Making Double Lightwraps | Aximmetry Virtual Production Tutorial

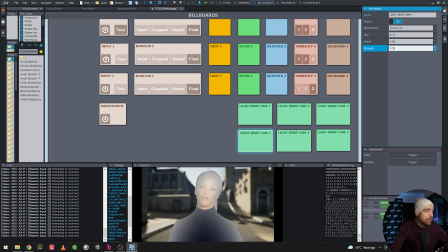So we want to have the def and we maybe do down the strongness of this one
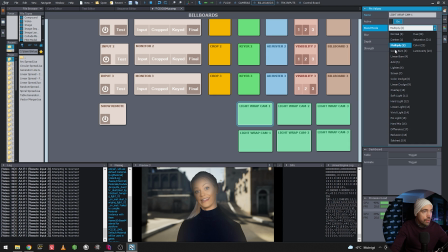and we go back to soft light and
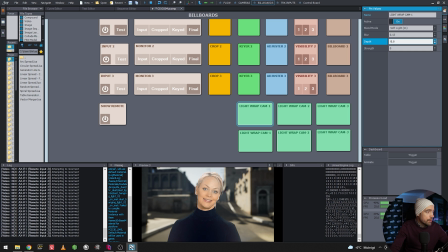we do zero on that and we do down def maybe because
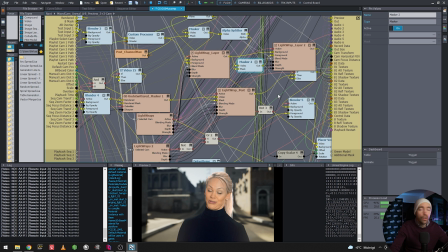in some instances this is good because then you can do further compositing and tweaking and I think
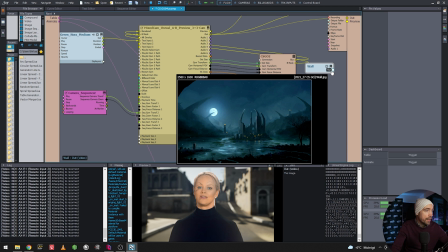if we change the photo or the background to this one let's see what happens
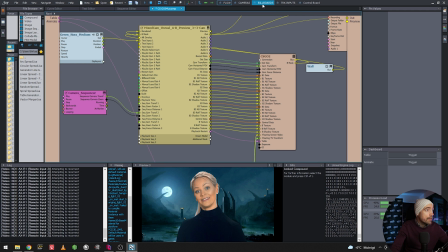let's see because then you can influence the
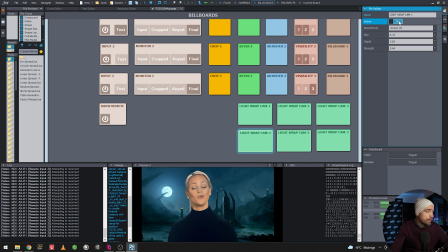keyed footage with the background yeah you can see you can see like the blue is spilling over to her which makes if you tweak it you can make it some really nice comp composition
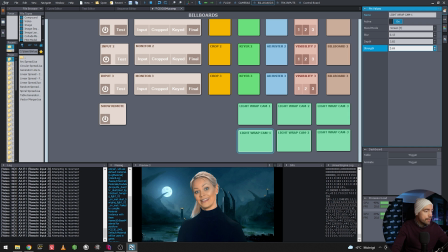like so and I think this is a really just giving you an additional tool of you selling the illusion of her standing there and I'm
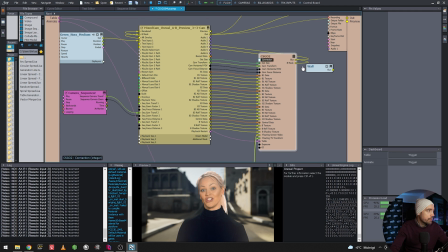using it quite a lot to be able to blend a few things together this is maybe of
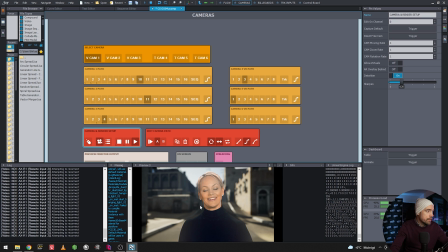course too much but you need to so
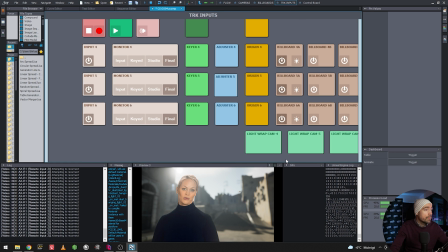let's see let's go for a shot like this and see what it really does so if I turn off the light wrap
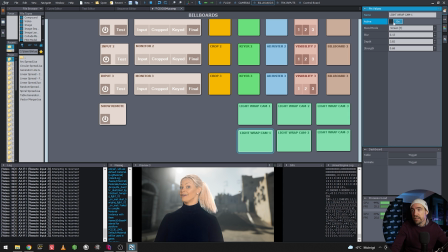yeah so it's I think it kind of sells sells sells the illusion a bit more
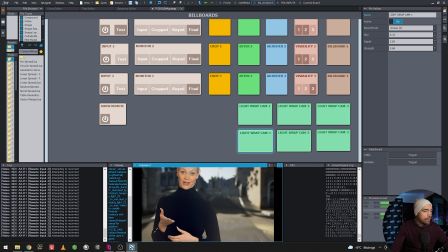and it's not that GPU heavy either
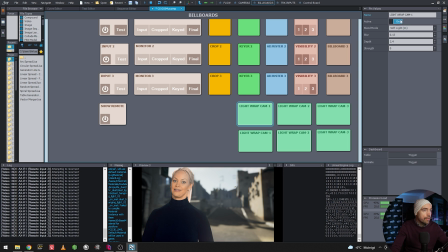and we turn off the soft light so it is good to be able to use two light wraps at the same time
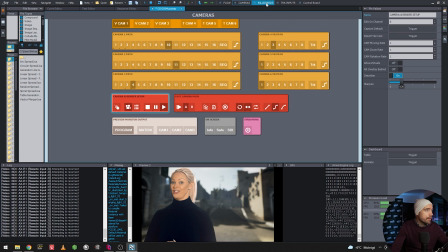yeah let's see if we can do something more about it yeah and as I told you if you are using this won't work look what happens when I turn allow virtual zone so it's it disappears but what you need to do then is
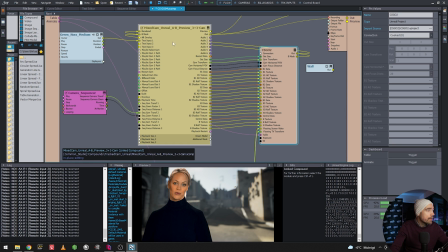you just do exactly what I did on on the
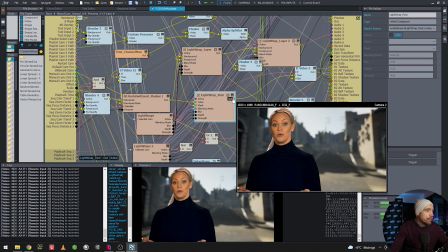light wrap layer you need to do on the light wrap post because this is going into it's
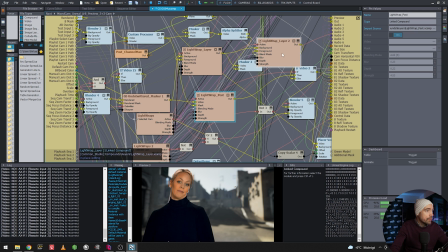using oops it's using this one instead so then you need to do exactly the same thing but here instead well another tool in the belt for you to be able to do better composition and you know sell the effect better and be a better virtual production producer over and out be sure to like and comment